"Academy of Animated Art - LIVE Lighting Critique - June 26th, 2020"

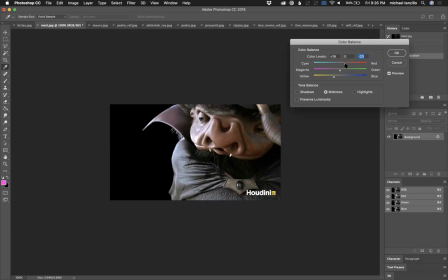(25:04)
Like get him up into there. Get his eye maybe a little more saturated. Kind of flank off the bottom of him here.
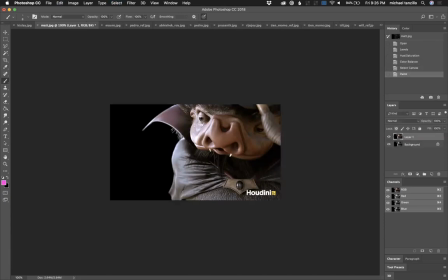(25:15)
So this is a little bit brighter. We're nice and close, so let's just add a little bit of diffusion in here. And then the
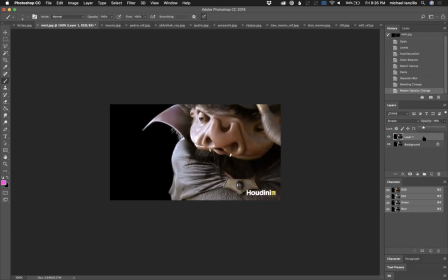(25:32)
softness, too much. Take this down back here. And then just add a little bit of a background in there to get some variation that's like super out of focus. And I think you got some to work with, because I think, you know, definitely you've got the structure and the basis of really good shaping.
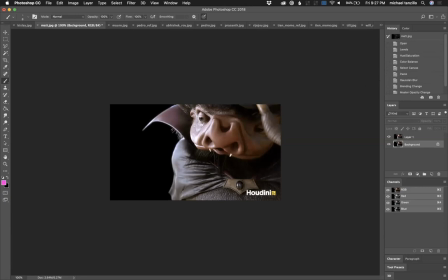(25:51)
You got the materials are working really well. Everything's working great. It's just a matter of really pushing those values and getting and adjusting things into place there. But you're off to a good start. Tian Momo, you're here as well with your powerful smiley face star.
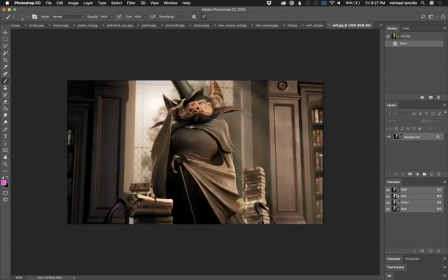(26:08)
It's good to see you, Joy. All right. Beautiful stuff.
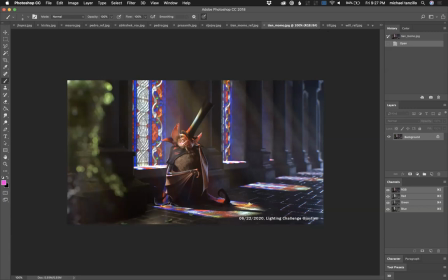(26:14)
So I actually included, because it's interesting. I love how this works out. Like something I totally would never think of, but both you and Dana are doing these stained glass things.
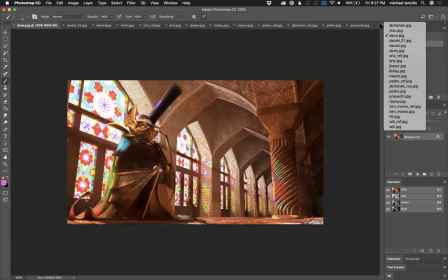(26:24)
And I'm like these are so smart. They're so intelligent. And I think that there were, and I wanted to talk about yours together, because I think that there are things that are working in one that you both can learn from.
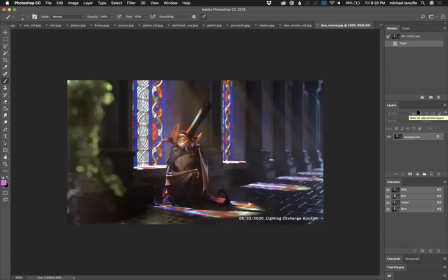(26:38)
So I'll talk about them both at the same time. So I think your character lighting, the shaping and the structure of the character lighting is working really well here. I love, again, you know, as we start to see these characters and light them more and more,
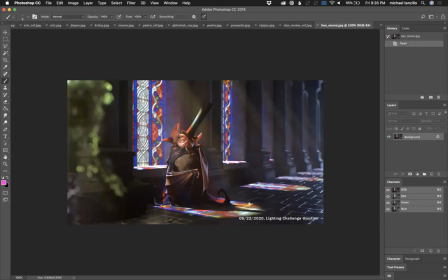(26:52)
it's really all about getting this pocket, like this little triangle on his face to pop out. And you're doing a really, really nice job of that. Just like allowing the light to kind of like catch over his shoulder there and wrap down, getting some good light here. I think maybe the wings darker, more specularity.
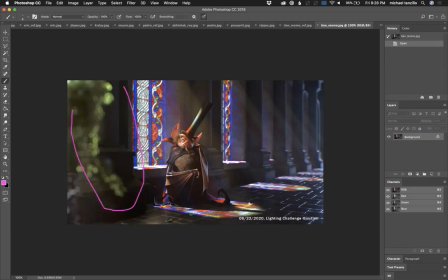(27:11)
This green in the foreground is a little bit too saturated. It's just because it kind of breaks. Like we really don't see that color anywhere else in the image.
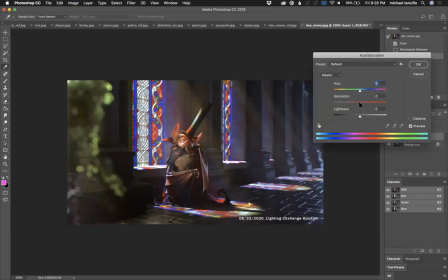(27:23)
And so it almost just wants to make me like take it down take it down a little bit, and then just kind of like, you know, it can still have some of its hint of green value, just not quite so much that it's pulling us out of,
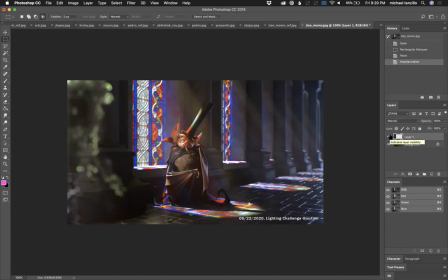(27:41)
we don't want it to pop too much from the saturation. Now, I think that both of you are doing a really strong job of getting, you know, like pools of this
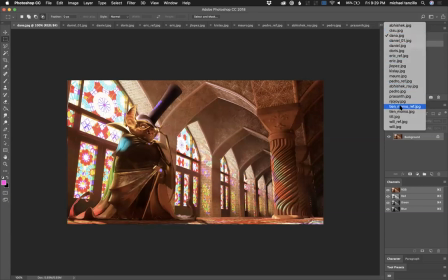(27:54)
stained glass in there, and like looking at your reference, yeah, it's like, it's really nice.
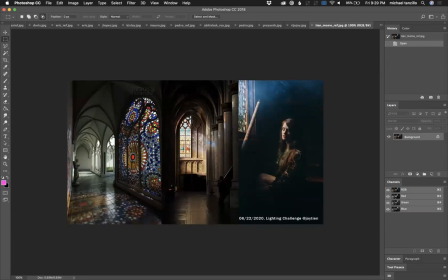(28:02)
And one of the things, let's see where to go.
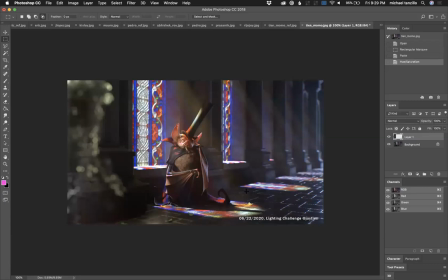(28:09)
So one of the things about it that yours is doing well, Joy, that I think Dana can benefit from, is that yours is a little bit sharper at the base, like closer in here, and then it gets a little bit faded out as it goes away, like you can see in the reference.
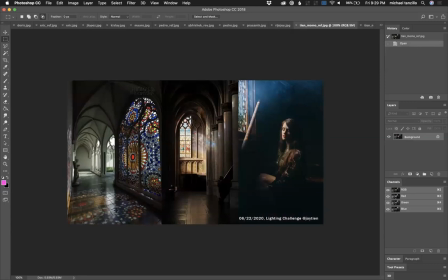(28:24)
You know, like sharper shapes here, more faded shapes, softer shapes as we go away.
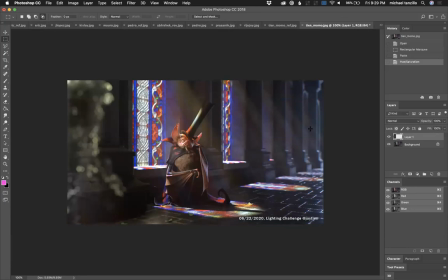(28:31)
But the one thing that I think that Dana is doing really well, that I think you could maybe take a look at and try and get,
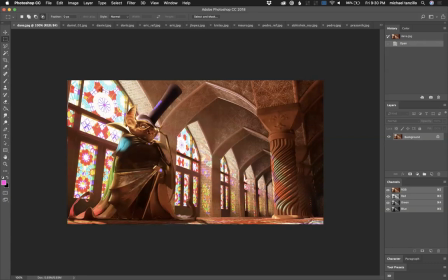(28:37)
is this fall off of value coming across the room. I love how it's like brighter here, and if we just follow it along the top, it's just like, it gets like the value gets like lighter or darker, where in yours, it's kind of,
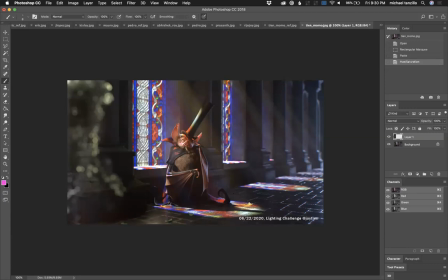(28:54)
it's either in the light or it's not, right? There's no kind of like fade off to it. I think that's, but I love the concept. I love the way you're going. I love this little bit of subsurface scattering. It might be a little bit too saturated, but it's good. Like your structure is there. Now it's just refining some things.